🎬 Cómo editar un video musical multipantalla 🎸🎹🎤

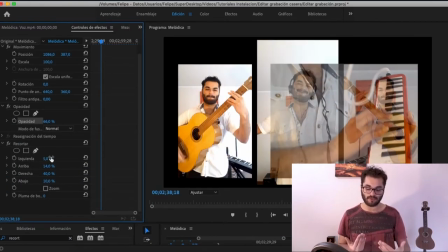8:03 Trabajar corrección de color es trabajar los colores en términos fotográficos, por ende,
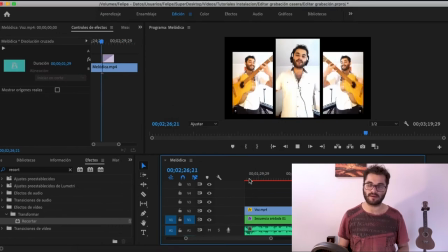8:07 cada cuadro va teniendo un proceso de edición de fotografía y por eso se vuelve un proceso muy lento para la reproducción,
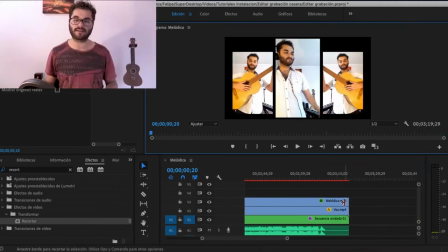8:16 para estar viendo la fluidez del video y todo eso. Así que ahora que tenemos todo eso hecho, recién ahora vamos a corregir color.
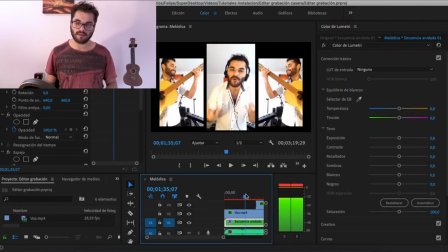8:21 Para eso nos vamos a ir a esta pestaña que dice color y vamos a hacer clic en alguno de los clips.
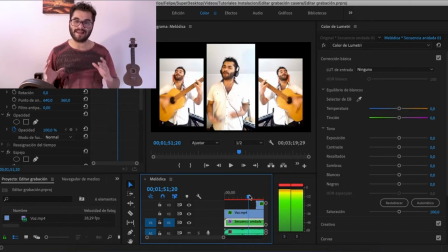8:26 Vamos a editar cada clip por separado.
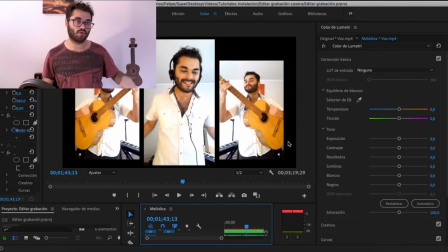8:29 Cuando le hago doble clic a un clip, nos aparece esta columna con edición de color en su estado puro.
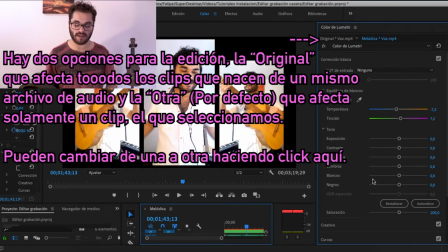8:36 ¿Sí? Pueden ajustar brillos, contraste, temperatura, lo que ustedes quieran. Lo que yo le hice a mis tomas fue algo muy, muy, muy sutil, porque intenté tener una buena fotografía desde el principio.
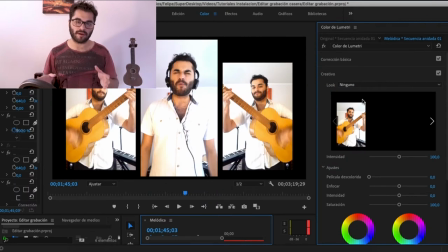8:46 Más que nada intenté igualar los tonos de la toma de voz con las tomas de guitarra.
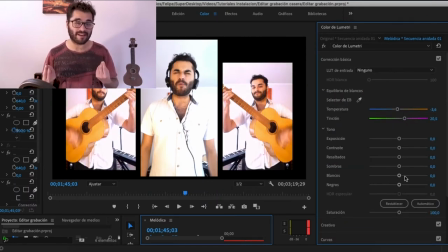8:51 Las tomas de guitarra estaban un poco más verdosas, así que le moví el tinte. No se nota tanto a simple vista, pero estaba ocurriendo, así que en pos de tener algo un poco más simétrico, le moví esos parámetros.
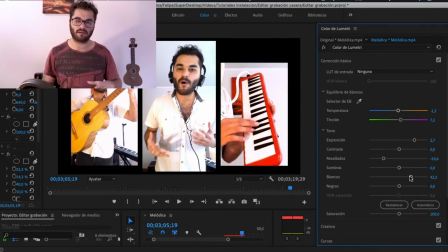9:02 Y también para darle un poco más de fuerza a la toma de la melódica, que con respecto a colores y sombras no era muy rica en comparación a las otras.
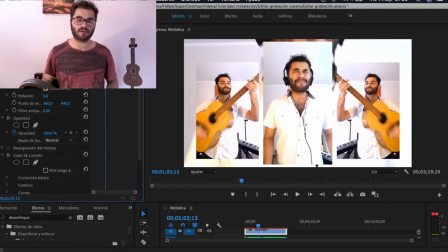9:09 Ok, una vez hecha la corrección de color, quise colocar una capa de fondo.
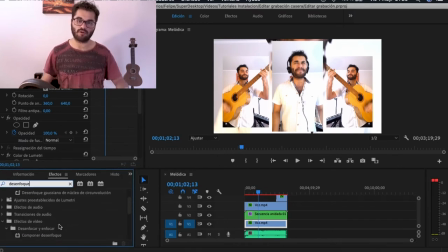9:13 Así que trasladé las capas más arriba, dupliqué la capa de voz, la coloqué al fondo, lo más abajo posible, porque es lo que va a estar detrás de todo.
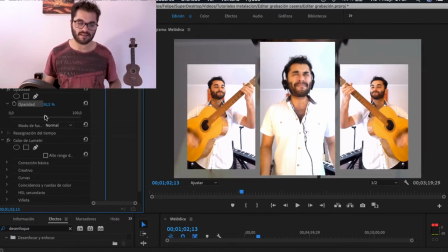9:21 La agrandé y le bajé la opacidad y le coloqué un efecto de desenfoque.
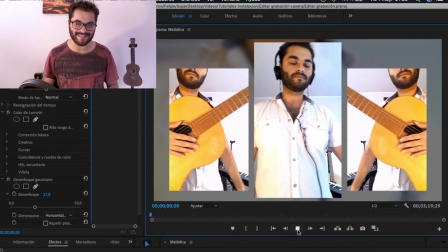9:26 No recuerdo en qué orden hice esto, no estoy viendo el video ahora, pero ustedes van a ver en qué orden lo hice. Y con eso me quedó un fondo relacionado con el resto de las cosas que estaba haciendo.
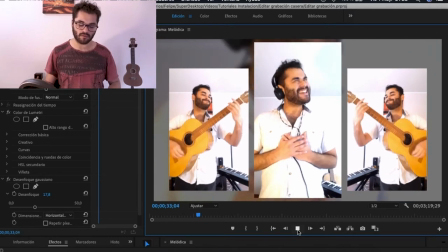9:34 Ustedes pueden colocar cualquier imagen, lo que ustedes quieran. Yo les estoy mostrando cómo lo trabajé aquí. y listo.
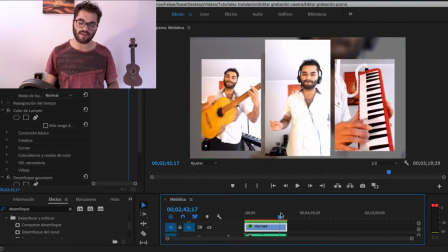9:39 Ahora la guinda de la torta, voy a seleccionar todas las capas de video y las voy a anidar en una sola subsecuencia dentro de la secuencia,
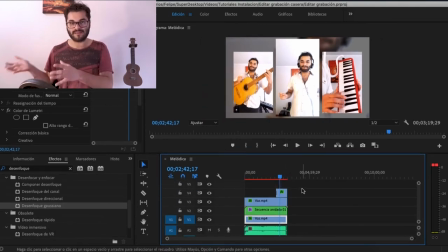9:47 que es una secuencia, o sea, tiene varias pistas,
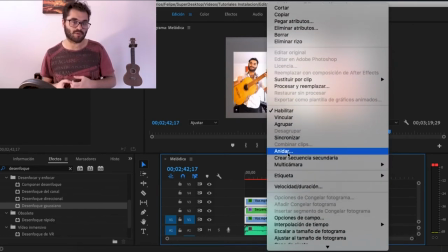9:50 pero aparte la puedo utilizar como un clip dentro de la secuencia, un clip de video dentro de la secuencia, y le puedo aplicar efectos.
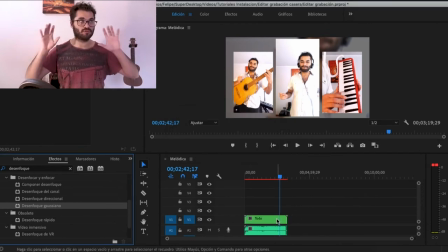9:57 Así que lo que voy a hacer con esta secuencia, que contiene mi fondo y todas las tomas de video por encima, le voy a aplicar un fade out.
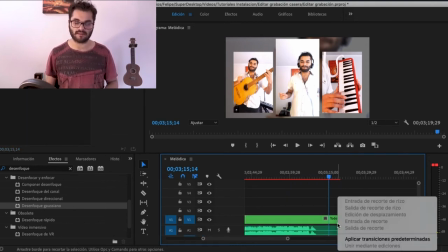10:05 Me coloco aquí en este extremo, clic derecho, selecciono aquí,
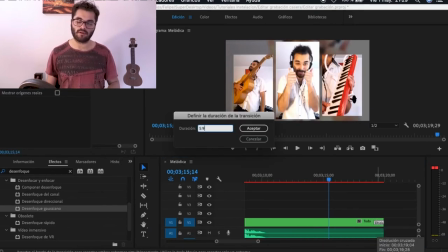10:08 luego le hago doble clic al fade out y le doy la duración en segundos que quiero que tenga.
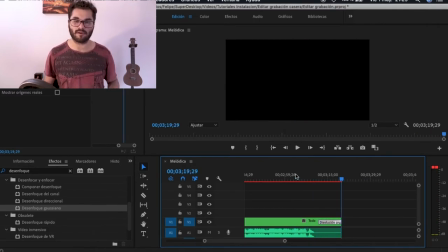10:14 Lo reproduzco y listo. Ahora veo mi video completo para ver cómo quedó y super. Antes de exportar voy a colocar estos corchetes al principio y al final para que cuando exporte me seleccione solamente esas partes encerradas por corchete. Si es que no tuviera los corchetes, va a exportar todo lo que haya en la secuencia. Y si es que se les quedó alguna pista lejos, que ustedes la colocaron bien a la derecha, lejos para que no estorbe en la edición, pero se les olvidó quitarla, les va a exportar todo eso y no es la idea. Así que vamos a seleccionar exactamente dónde queremos que comience y que termine el video. Con eso también pueden trabajar varios videos en una sola secuencia e ir exportándolos de a uno, seleccionando con el corchete el fragmento de video.
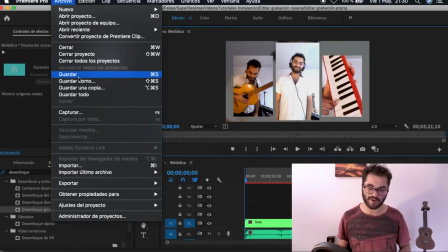10:57 Bueno, lo encierran todo y nos vamos a exportar. No recuerdo cómo se ve, pero se los voy a dejar en pantalla.
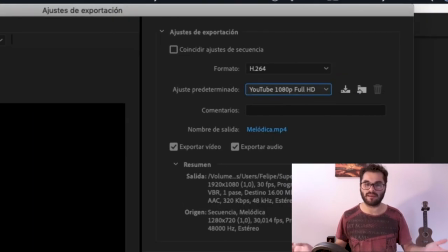11:03 H.264 creo que es, porque alguna vez vi que decían que era el mejor formato para YouTube.
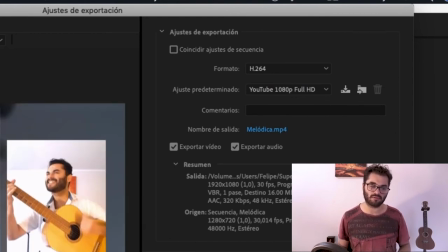11:08 Y luego aquí abajo escojo el formato de 1080 YouTube o 1080 Vimeo.
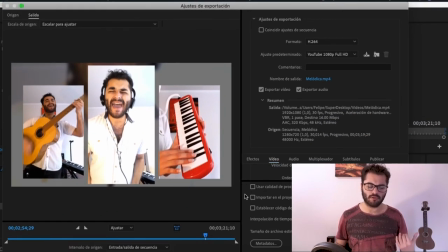11:13 Yo siempre selecciono la opción 1080 Vimeo, pero hace como dos videos me dio problemas al subirlo, así que ahora lo hago en 1080 YouTube.
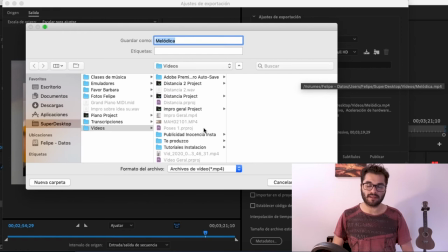11:21 Aquí le colocan el nombre y seleccionan la carpeta donde lo quieren guardar y le dan a exportar.
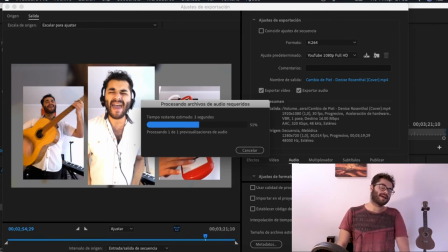11:25 Y está exportando. El proceso de exportación puede durar muchísimo dependiendo de cuántas cosas le hicieron a su video. Si es que su video es solamente un video al que le colocaron un audio, puede que no demore nada. Pero la duración de exporte depende de qué tan largo sea el video, cuántas tomas de video le colocaron,
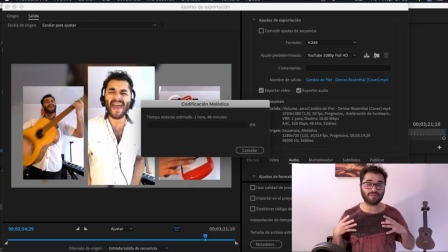11:44 cuántos efectos le colocaron, si les editaron el color, cuántos efectos y cuántos procesos le hicieron para cambiarle el color, cuántos filtros pueden hacer muchas cosas en el programa. Y el proceso de exporte va a depender de eso. Yo he tenido videos exportando por muchas horas. Así que ahí para que se hagan la idea y tengan paciencia y dediquen su tiempo a hacer lo que sea mientras exportan.